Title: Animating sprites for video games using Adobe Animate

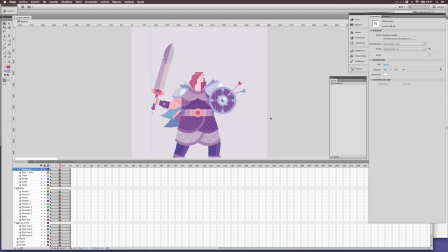253s
Now you have two states for the animation, up and down. So select the correct frame, in this case the middle one. Just select all the elements and move them at the same time.
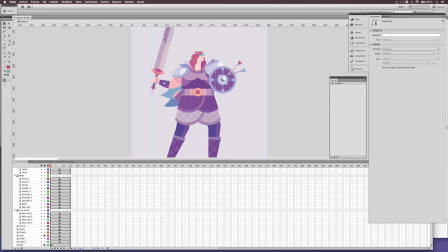268s
As you can see, this already produces an animation. A rough one, because it's based on two frames basically. Now we needed to repeat the movement from down to up in order to make a loop.
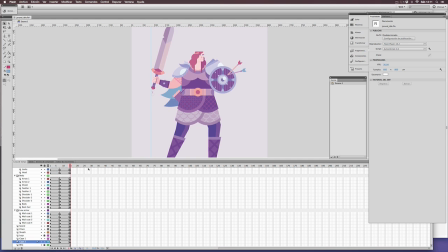281s
So what we need to do is to repeat the first frame at the end of the animation. In order to make this animation smoother, what we need is to use tweening. In this case, a classical one. This means that Animate or Flash will calculate the movement between one frame and the other.
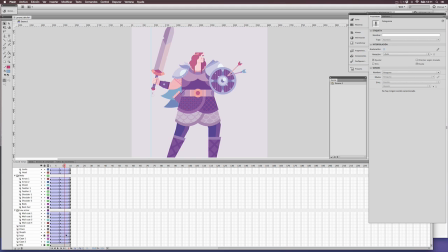304s
Remember, you can edit the acceleration or easing of every animation. This will allow you to control the movement in a more realistic way.
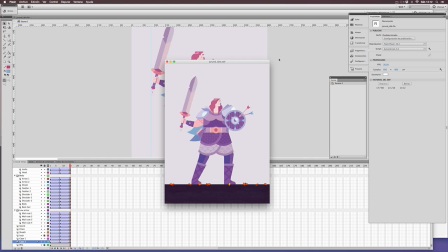318s
If you export the file, you can see that we have an animation. It's a very, very simple one. Probably enough for many projects, but in this case we want to achieve something more sophisticated.
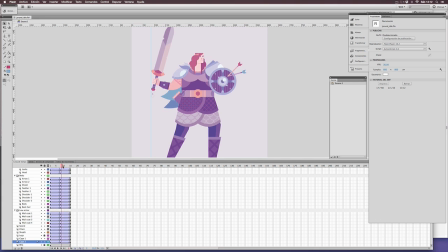337s
In order to avoid the flatness of the previous animation, which is basically a block moving up and down,
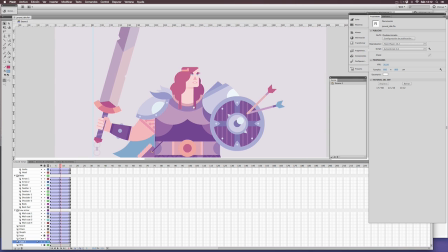344s
what we need is to separate the movement of every element using different rhythms, using different directions.
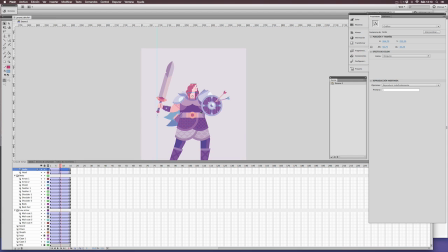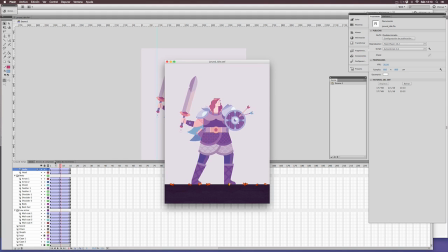361s
You can see how the movement of the hair is quite different now. Just moving some pixels down, we get a different effect.
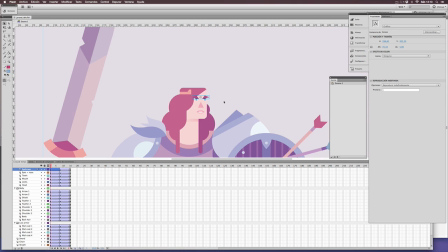370s
Same happens with the eyebrows.
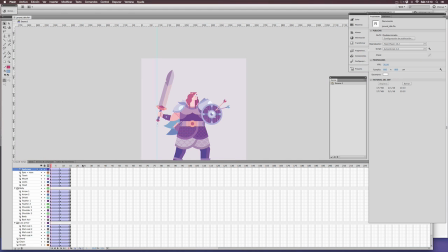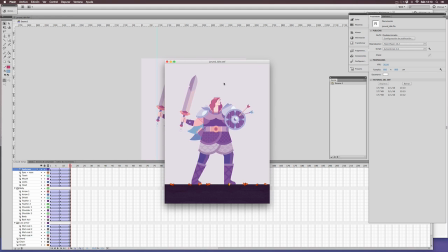379s
Now we have a face with more life.
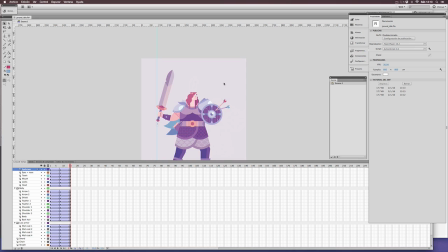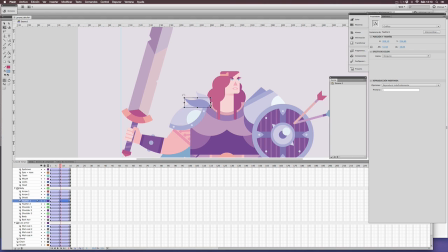393s
This is a vital part of the animation. We are editing every element independently. We are letting them move in different ways. This will add more deepness.
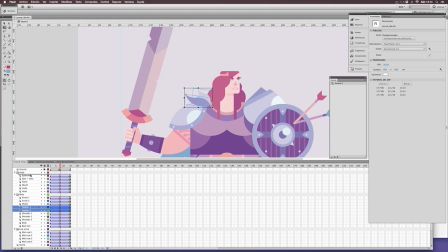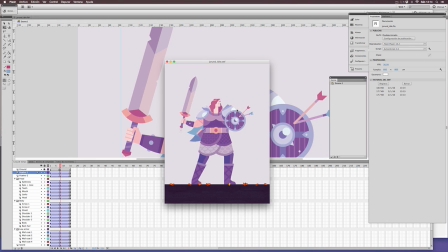416s
You can see how every tiny detail adds more life to the animation. Flat design, like in this case, doesn't mean flat animation.
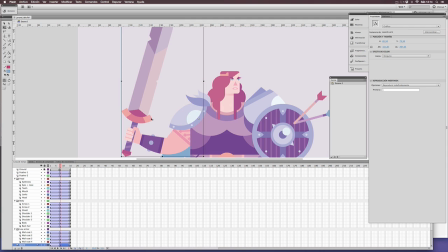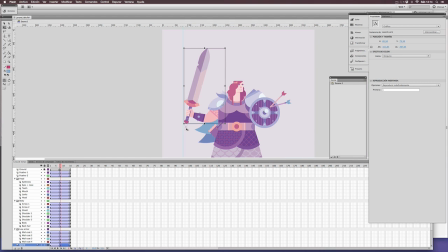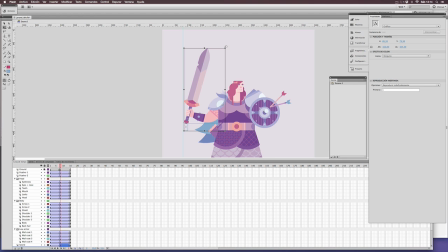449s
Remember that you're editing vector graphics, which are symbols at the same time. Meaning that it doesn't matter if you transform the instances of the symbol in stage, they will remain the same,
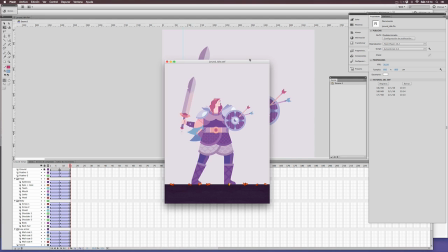464s
fully editable all the time.
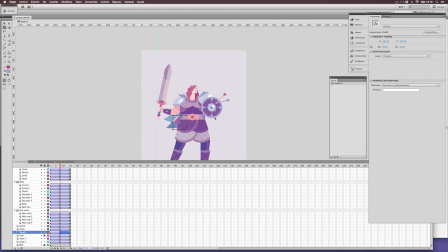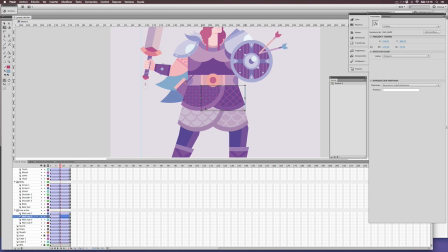479s
Sometimes it's a good thing to distort the elements, not just move them or rotate them.
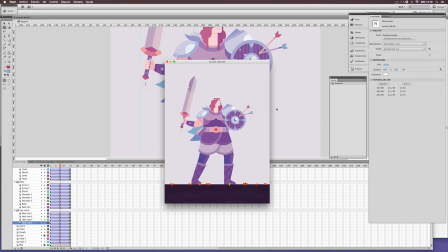485s
You can see how we have distorted the melt code of the character, achieving a very organic result.